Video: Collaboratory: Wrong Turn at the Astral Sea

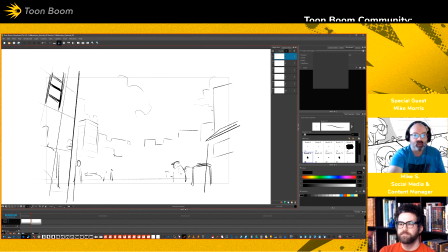516s
And then we have a cloud that's sort of obscuring some stuff. Sorry for you who's expecting like a really super detailed version of New York City.
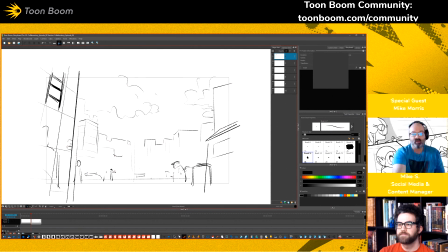532s
You know, let's make this guy a traffic cop. This is all pre-production. It's fine. Yeah, it's totally fine. Totally fine. We know what we're looking at, and for the most part. Ooh, got to put it like a tree in there. One of the few city trees.
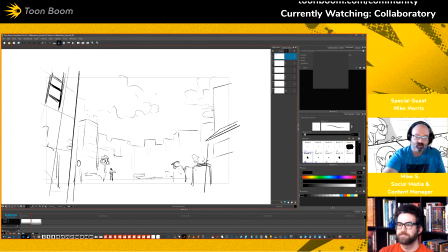549s
You know, everybody's wearing a mask because it's still coronavirus time. Make this one a lady just walking by.
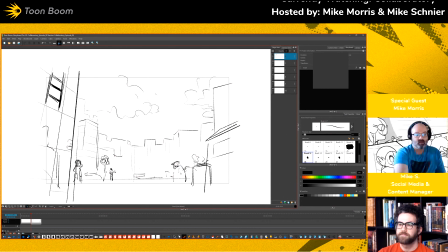563s
You know, nice coiffed hair because she's a hairstylist herself. And so she has really nice hair because she's one of the few people that can actually go to a salon because she is the salon.
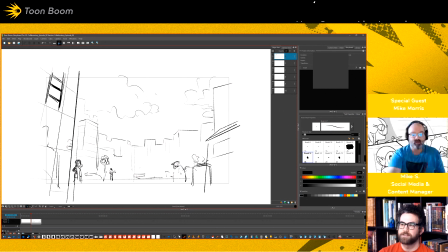577s
So it's what is your actor's secret? What's what? Sort of like, what is your actor's secret? Well, my character's, you know, a hairstylist. Yeah, it's one of the few people that has nice hair around here because, yeah, she can do it herself.
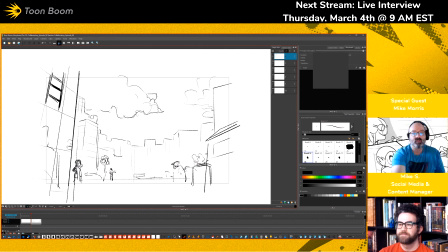596s
Okay, so then we want to see the ever so slightest view of something not out of the ordinary, or something out of the ordinary. And flying cities and then flying floating rocks and things like that are a big
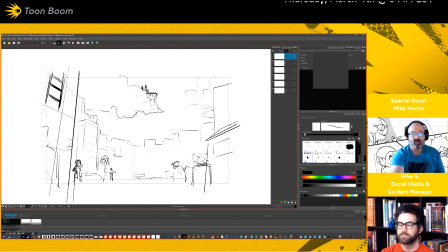615s
theme in one of my friend Travis Hansen's work. You see a lot of that sort of stuff. He also has a comic strip that's based on fantasy stuff. So, Life of the Party. Okay, so there we go.
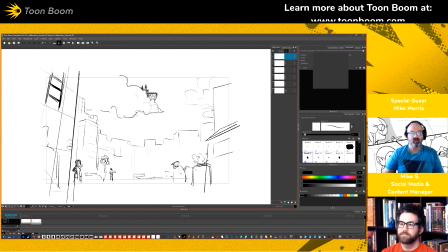633s
We got a worm's eye view, street view of maybe a dog. See, let's see. There's a dog down here, and he's looking at this.
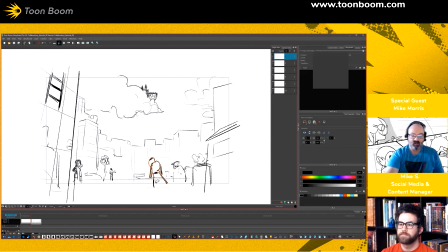649s
So we have at least something that's it's drawing our attention to this floating island. All right, then obviously right after that we need to cut to the floating island because
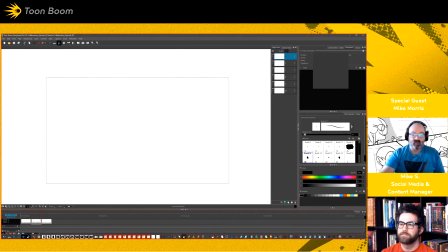664s
they need to be above everybody else. So you can go to more of that extreme down shot where we're seeing the city from like way above from the clouds.
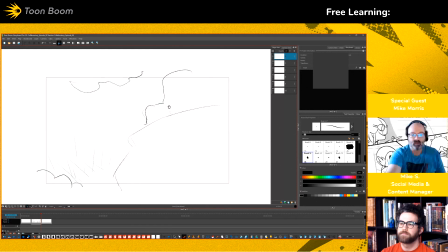And let's see, we need two types of wizards. Give me physical characteristics. All right. I'm gonna go with sort of your sort of hunched over old wizard,
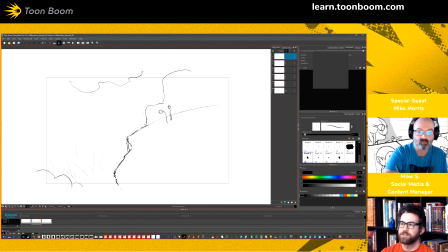701s
and maybe sort of a young scrappy wizard. Okay, so this guy's got the cool wizard hat and the long beard. Apprentice ponytail, maybe.
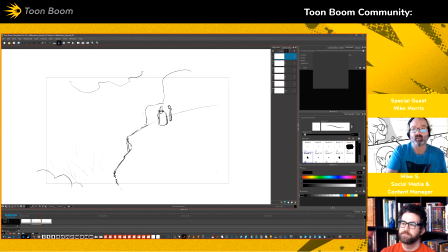721s
This is mullet. What about mullet? Give him wizard mullet. And he doesn't have a hat yet because he hasn't earned his hat yet. Yeah. And this guy, of course, has a staff because every wizard is Gandalf, really.
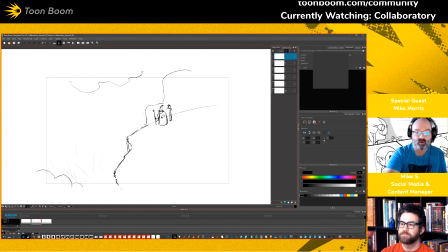742s
Okay, so there is a problem with this composition that I'm seeing that I don't like so much is that they are kind of obscured by this cloud.